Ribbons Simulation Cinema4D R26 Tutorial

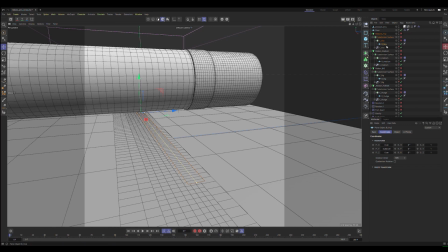You see I've got just 2 8 segments. It's enough. Try to be lighter as possible on your simulation, especially when you use cloner,
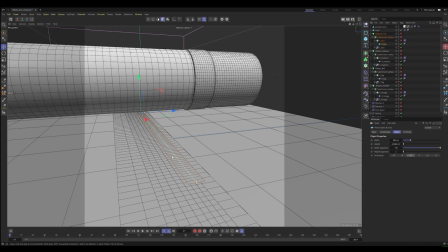because we want something okay for calculation. When you calculate cache, never more than 5 minutes. So it's enough for a tiny ribbon like this. 2 8 segments is enough.
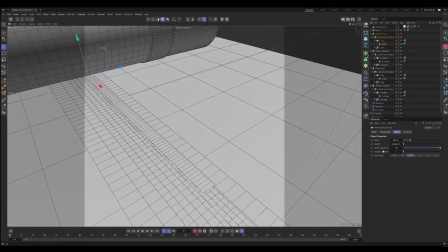And of course I'm using big amount of width segments for be close to a square for each polygon.
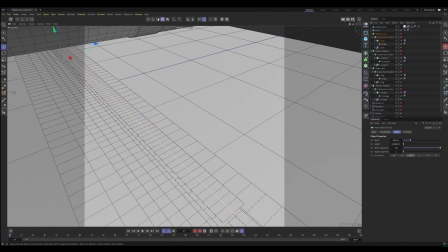That's important.
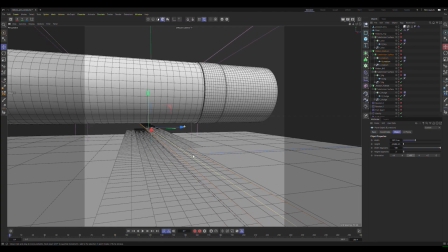On my medium ribbon, I'm using a little bit more 3 8 segments.
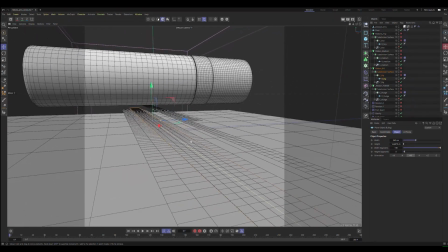On my big, you see it's much bigger, and on my huge,
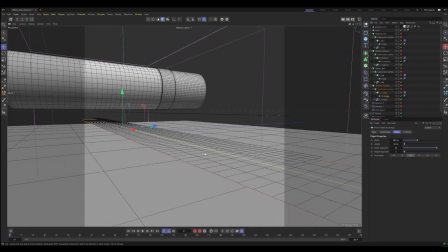you see about this size. I don't go really up on my subdivision on my huge because I want
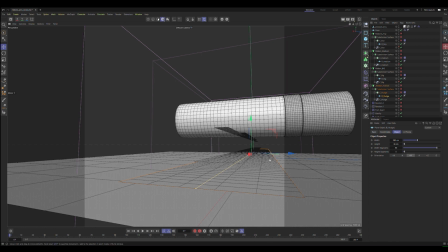this kind of look for my huge, like it's really wavy, something really wavy, like a pillow, a wavy pillow.
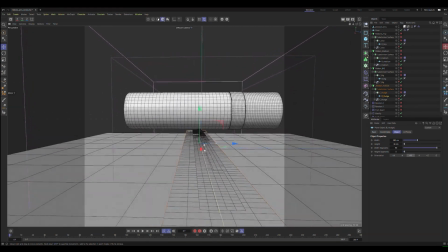So yeah, think about how it will look with your amount of
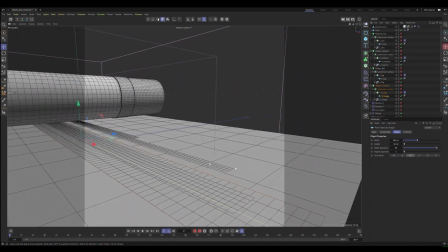subdivision for each ribbon.
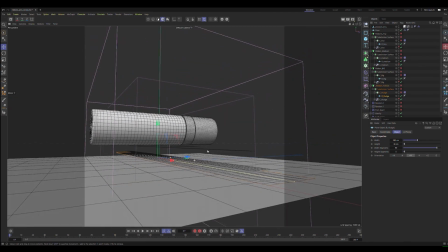I'm using 4 sizes of ribbon because I want rhythm in my composition.
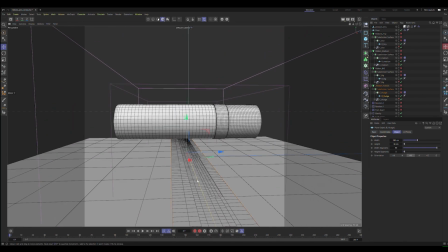That's why. So when I create my 4 ribbon, I had a cloner for each of them.
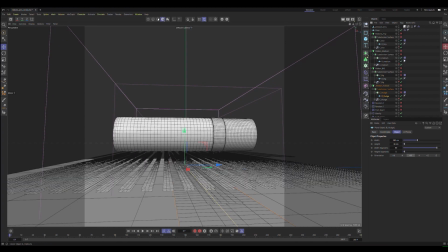So for my tiny, my medium, my big one, and my huge.
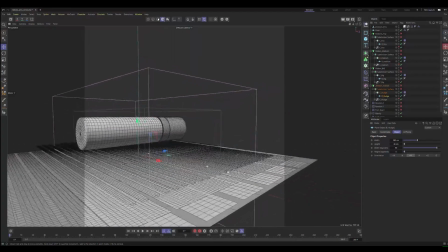So you see,
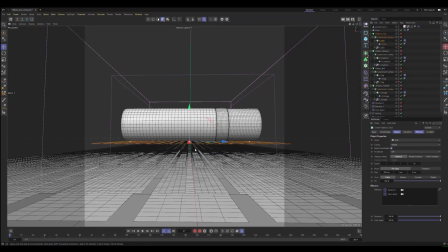I chose 1 row for this free cloner and 2 rows for my medium. You see 2 rows
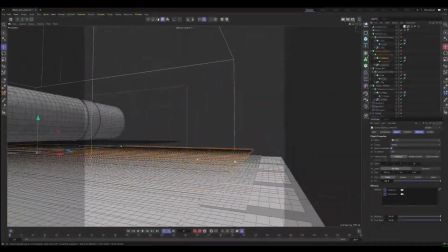because I want this size of ribbon need to be the more present on the scene.
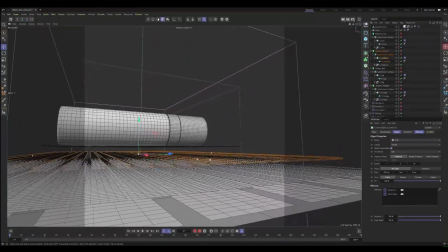It's my choice.
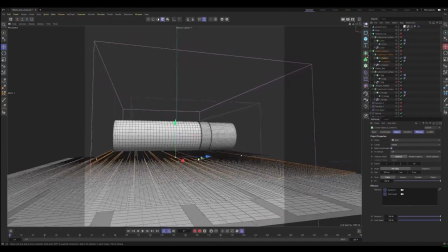You can art direct like you want, but I think this way it's good looking.
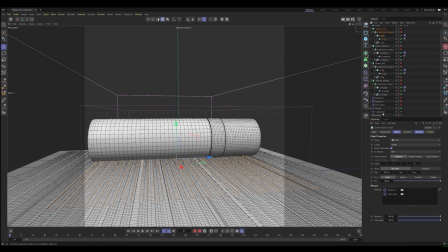Yes, so when I've got my 4 cloner,
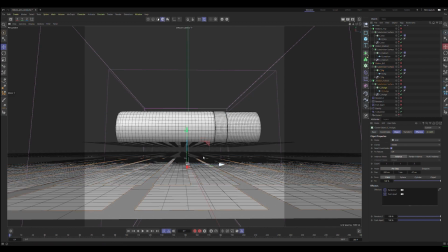1, 2, 3, 4, I need to be sure this knot will be enter in collision.
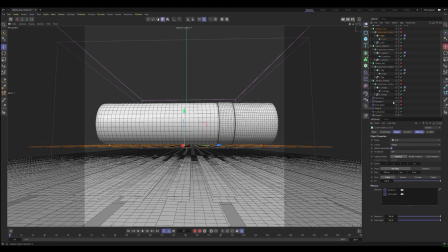So that's why I had a push apart.
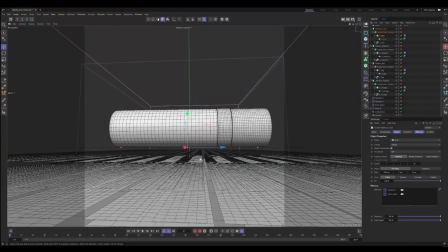That way I'm sure it will not collapse each other for simulation.
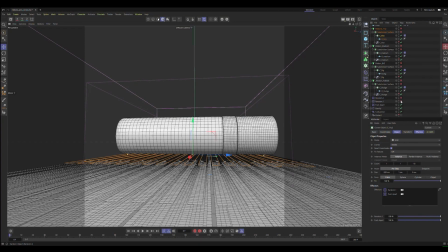Then I add a random, two kind of random affecting my ribbon.
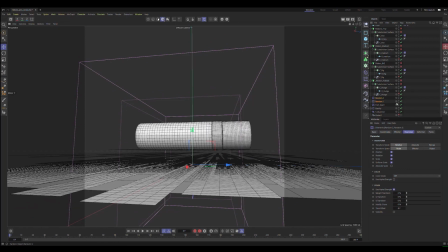I've got one random playing with position, random, and rotation, and I've got one random playing with scale.
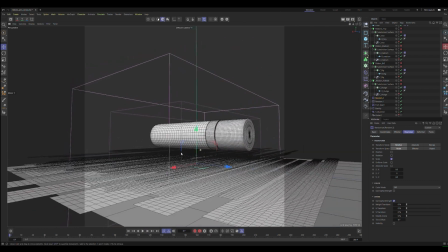And yeah, this way the final render will look
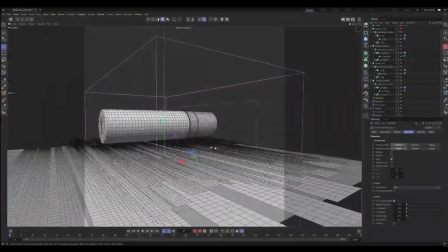much more organic and realistic and interesting. So okay, now when I've got my 4 ribbon,
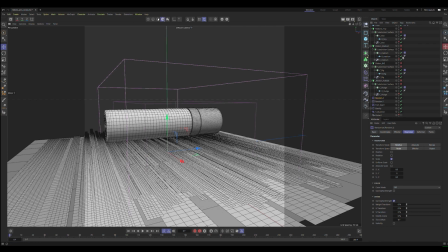4 cloner of 4 size ribbon with the composition I like, I can add
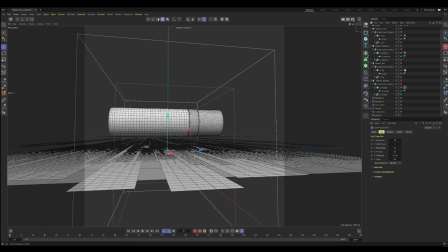my close tag. You can go there, simulation, close.